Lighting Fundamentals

Hello, in this demonstration video, I'll be showing you how to light for indoor conditions that is applicable to multiple scenes. So our first and foremost example that we'll be doing for lighting is going to be natural. Well, it's free, abundant, and it's soft. Now what do I mean by soft light?
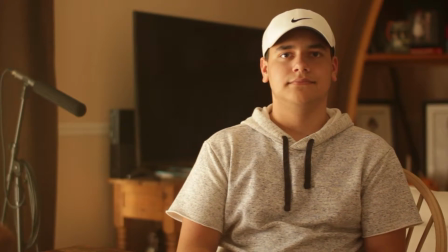I mean that the shadows that are on our subject's face are not harsh. So it really isn't, one part's really bright and one part's really dark. That's the advantage of natural lighting. Of course, this can lead to bland looking shots. So something that we'll touch upon later in the video is how to control lighting and how to really make natural light look good. So one of the first steps that we can take to really elevate our level of lighting is by, taking out the lighting that we are provided with. So blackout curtains, example, we can use to basically cover our windows to get rid of all the light so that when we take in artificial lighting, so something like an LED or tungsten light, it doesn't have to compete with anything else, and we can be really specific with what we want.
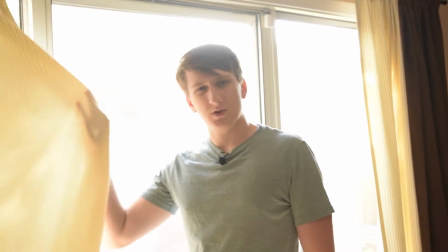So one of the examples of using a real blackout curtain, and not just the normal curtains that you probably have, is that this blocks out the light completely.
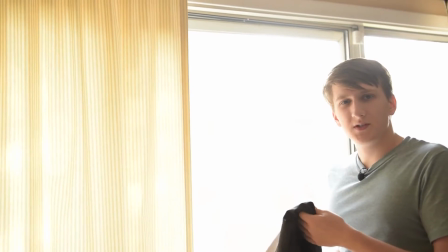We're really wanting to be able to have complete control over our environment.
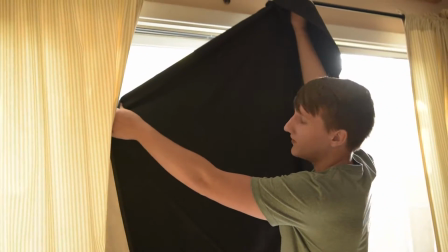So you can see here, very little light at all comes through. And so you can use different things like clamps, tape, or rope, for instance, to hang these.
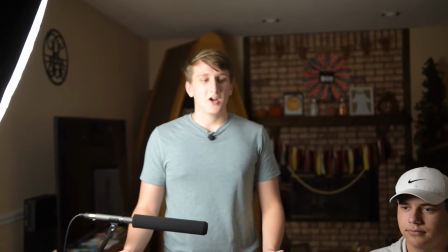So adding artificial light to your environment really allows you to control what you're doing.
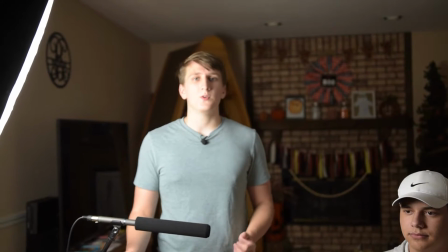Is it a narrative piece or is this more of an interview? You can really change the mood of what you're doing.
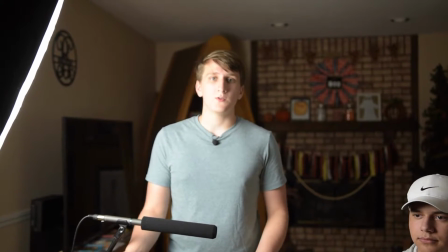With natural light, you really can't control where it goes, especially if it's coming from a big source like a window.
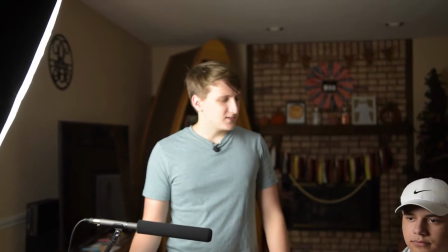Stuff kind of ends up looking bland.
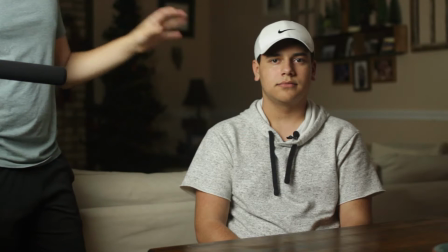But with this much more directional light right here from our softbox, we can see our subject has some nice shadows going across his face and we're getting some depth.
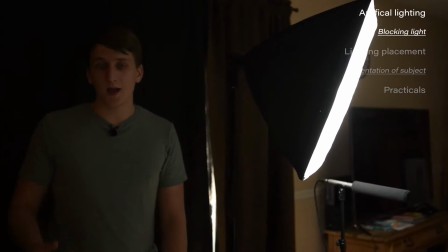So another element that you can really add to lighting, which we just talked about,
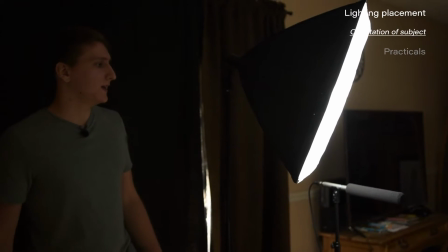which was controlling and shaping the lighting, is dealing with how we place the light.
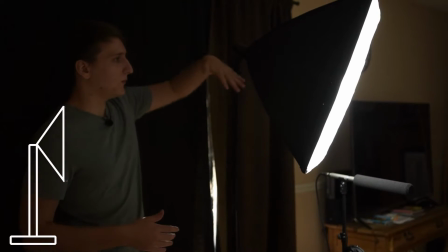Right now we have it in the typical interview style, a couple degrees down, maybe anywhere between 10 and 20,
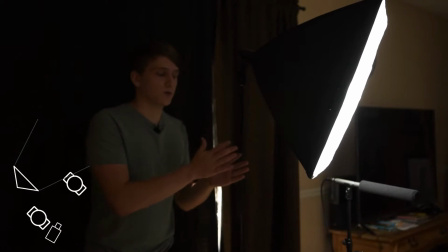and more of a 30-degree angle to the front of our subject.
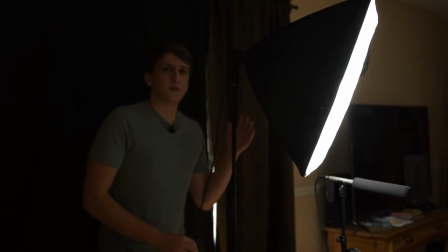Now if you're doing, let's say for instance, something that's a bit more dramatic, we can change the angle a bit,
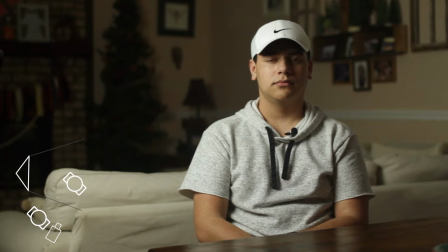and you can see on our B camera that we're getting more intense shadows on this side of the face.
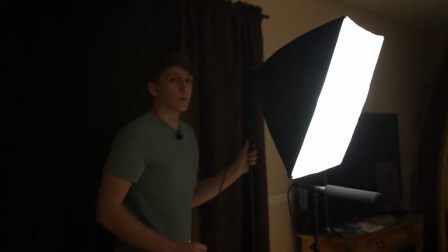This adds depth and a bit of a mood to it. If we're wanting to go really stylistic, so basically anything past 45 degrees,
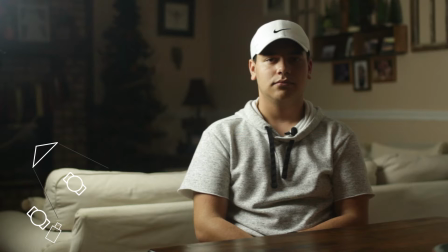we start getting into the territory where you really should be having a reason for why you're doing this shot.
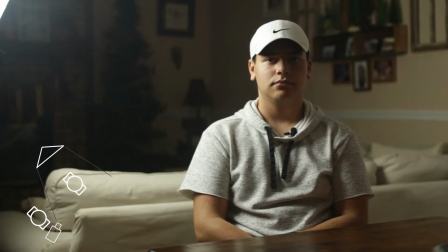You don't want the whole interview to be like this. And of course, you can always do 180, which is more of a silhouette shot. So of course, with artificial lighting, it's really easy to move the light around, but not exactly when it comes to natural.
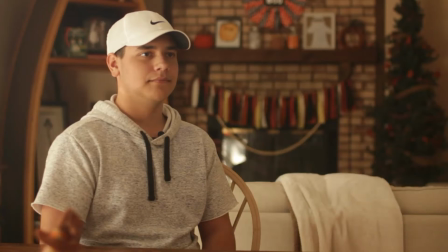So of course, we move the subject. So by changing the rotation, we can, to a certain degree, also change the shadows on their face. But we run into another problem. Natural light is incredibly diffused, so we won't get the same nice shadows that we did with artificial lighting. So practicals is something that a lot of people overlook. A practical is a light in the scene, for instance, so a lamp. And the reason why you would add practical lighting to your subject is to really make the background come alive.
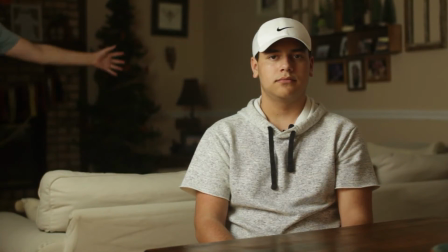We can see here with our subject that the background is just bland. All the light that's coming to it is from our softbox.
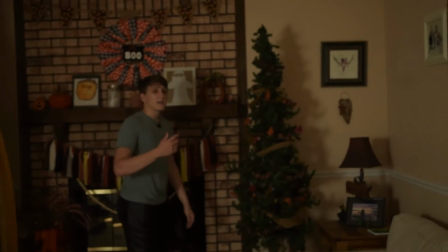Nothing interesting is happening. It's just kind of a void. So taking lights that you have, for instance, like a Christmas tree, if you do,
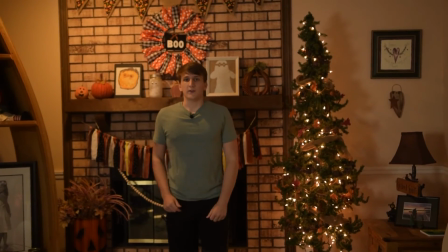can really just make the lighting here different and also add something that otherwise wouldn't be there. So after all of this effort, we finally come to a scene that looks really good. We have the light at about a 45-degree angle,
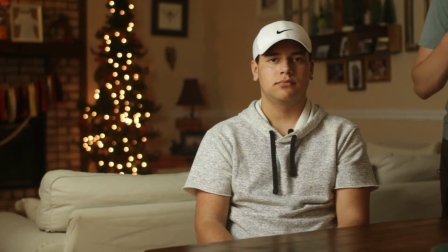and a really good trademark that you can see that if you did the lighting right is this little triangle of light right here on the cheek.